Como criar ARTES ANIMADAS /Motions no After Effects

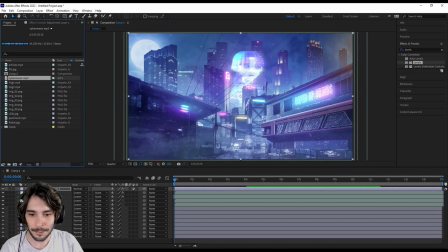8:18 Se eu não me engano, até mesmo no meu vídeo coloquei mais ou menos a metade dela pra frente. Vou colocar aqui pra gente ouvir. Mais ou menos nessa parte aqui mesmo, onde tá um pouco mais suave.
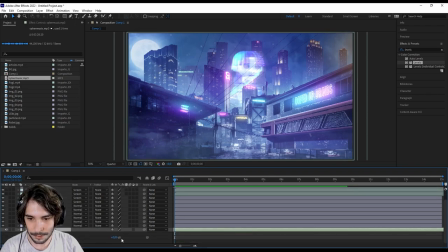8:31 Porém ela fica muito alta aqui na sua versão original, então vou colocar menos 8 decibéis, já vai resolver bastante pra gente. Vamos nessa adicionar também aqui mais alguns elementos, além das partículas, além do fog. Agora eu quero colocar talvez alguns carros voadores. Eu tenho aqui o vídeo deles também, já vou arrastar para o After Effects. Vou colocar eles aqui então pra gente.
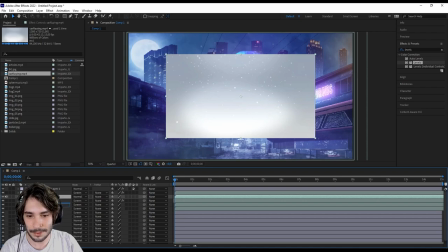8:50 E agora sim eu vou estar mesclando junto com as layers, colocando alguns carros para cima, outros carros também para baixo. Porém, nessa parte inicial eu quero ajustar o vídeo, encontrando aqui a parte que começa exatamente o carro.
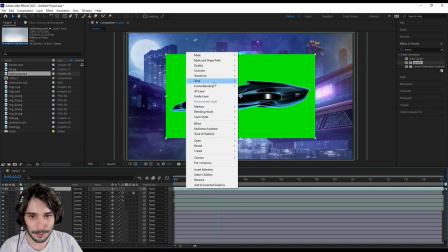9:02 Posso cortar nessa parte, arrastar mais para lá. Eu vou também transformar ele e colocar flip horizontal.
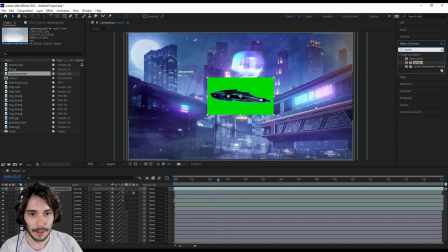9:09 E agora a gente pode trabalhar esse carro então. Primeira coisa que eu vou fazer vai ser abrir o nosso efeito Key. Então eu coloco aqui no Effects Key 1.2. Aqui no ajuste eu posso dar um simples clique e a gente consegue então retirar aquela tela verde.
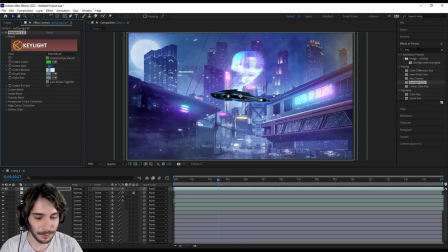9:22 Vou ajustar aqui para que ele retire um pouco mais também, faça uma correção um pouquinho mais interessante e a gente já tem o efeito então perfeitamente aplicado. Eu vou ajustar também esse carro para que ele fique um pouco mais ambientado junto com o meu cenário. E para isso então eu vou abrir aqui um Lumetri Color.
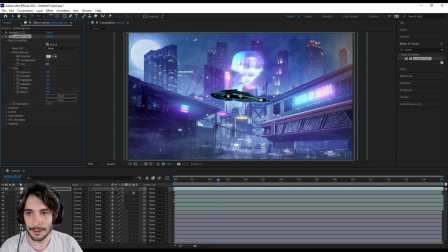9:40 Em Base Correction eu vou colocar ele um pouco mais magenta. Eu vou também iluminar um pouco mais esse carro, retirar bastante aqui dos seus contrastes, descer os highlights. Eu vou elevar um pouco mais os shadows, um pouco mais também aqui os blacks. os blacks,
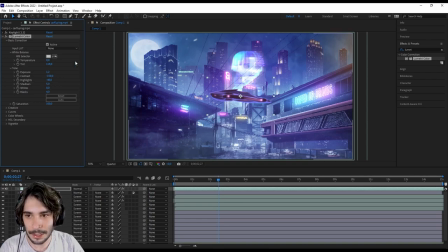9:57 principalmente porque ele vai estar atrás aqui da nossa atmosfera, né? Então a gente precisa que ele fique com as sombras bem lavadas. Talvez um pouco mais de azul, um pouco mais para lá. A gente já consegue, então, mais ou menos aqui mesclar o carro junto com o nosso cenário. Vou deixar ele bem pequenininho agora e a gente vai começar, então, a distribuir ele por toda a nossa cena.
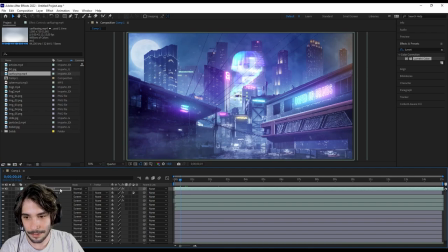10:17 Primeiro eu vou querer esse daqui, que vai ser na frente de tudo mesmo, do jeito que ele já está. Depois eu vou dar um Ctrl Command mais D, retiro o som dos dois aqui também e vou começar a arrastar agora aqui para trás, onde que esse daqui estaria. Esse daqui, ó, estaria então atrás desses prédios. Vou deixar ele bem pequenininho, mais ou menos desse tamanho aqui, ó.
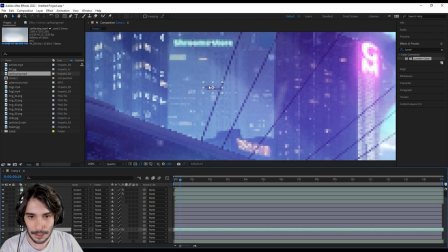10:36 Já vai ser suficiente pra gente. E vou reposicionar ele também, talvez um pouco mais pra cá.
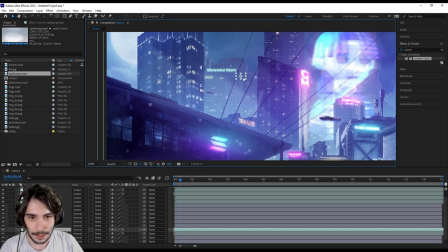10:41 Vou dar o Ctrl Command mais D, diminuir também ele, jogar um pouco mais pra cima.
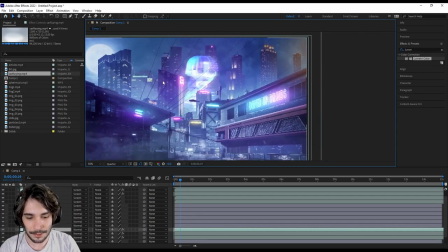10:47 E aqui na parte de trás eu vou até mesmo fazer várias cópias dele. Seria interessante ter um movimento um pouco mais alto de carro lá atrás, que não chamaria tanta atenção assim. Seria uma informação bem interessante pra gente. Mais ou menos aqui. Vou fazer uns começando também lá atrás, para que o vídeo tenha um tempo mais interessante para rodar.
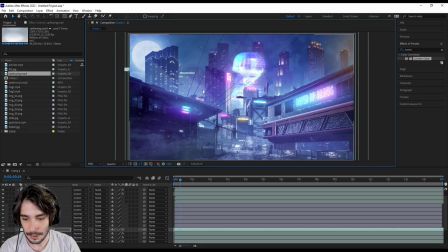11:08 Coloco ele, ó, iniciando aqui no começo da cena mesmo. Ctrl Command mais D e um outro aqui na parte de cima.
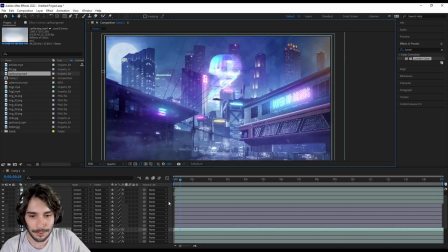11:15 Agora eu vou voltar um pouquinho aqui para o meu cenário, onde eu vejo que a minha lua, ela não ficou tão interessante, ela não ficou tão chamativa. Ela acabou ficando, na verdade, bem escura, né? Então veja aqui no meu BG, vou colocar um Levels.
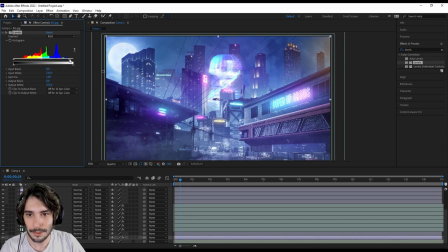11:27 E a gente pode então somente elevar a sua iluminação aqui, ó. Mais ou menos assim, ela já fica um pouco mais chamativa e acaba criando então todo o recorte dos prédios, né? Que seria um grande objetivo nosso nesse caso. Vamos voltar para os nossos carrinhos aqui e a gente vai fazer então um movimento em cada um deles.
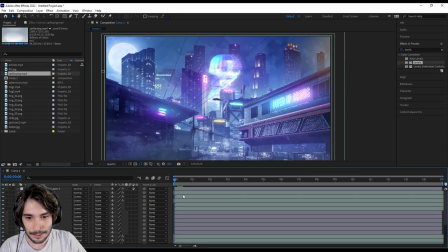11:44 Como que eu faço esse movimento? Eu vou selecionar esse meu carro maiorzão de todos mesmo, que tá aqui em cima. Vou colocar ele mais aqui, ó. E na verdade ele tem que ficar atrás desse nosso primeiro plano. Então vou colocar exatamente atrás da Image Pipe. Agora sim eu posso abrir aqui os nossos transformadores.
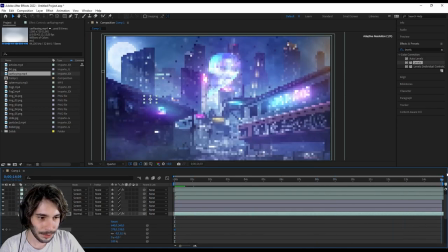12:00 Vou colocar um frame aqui de position. Vou colocar no último 15 segundos aqui e arrastar ele então lá pra frente, beleza? Aqui a gente tem um movimento bem simples e bem seco mesmo. Então eu gosto bastante de selecionar esses dois keyframes nossos. E vou apertar agora o Shift e o F9. Assim a gente vai ter o Easy Easy.
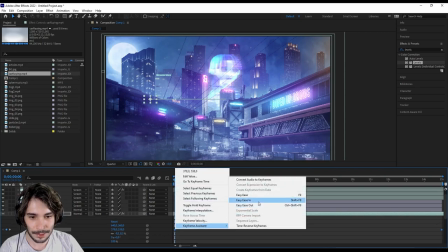12:18 Outra forma de fazer isso seria clicando com o botão direito, Keyframe Assistant, e a gente tem Easy Easy In, e depois também, caso eu queira, o Easy Easy Out.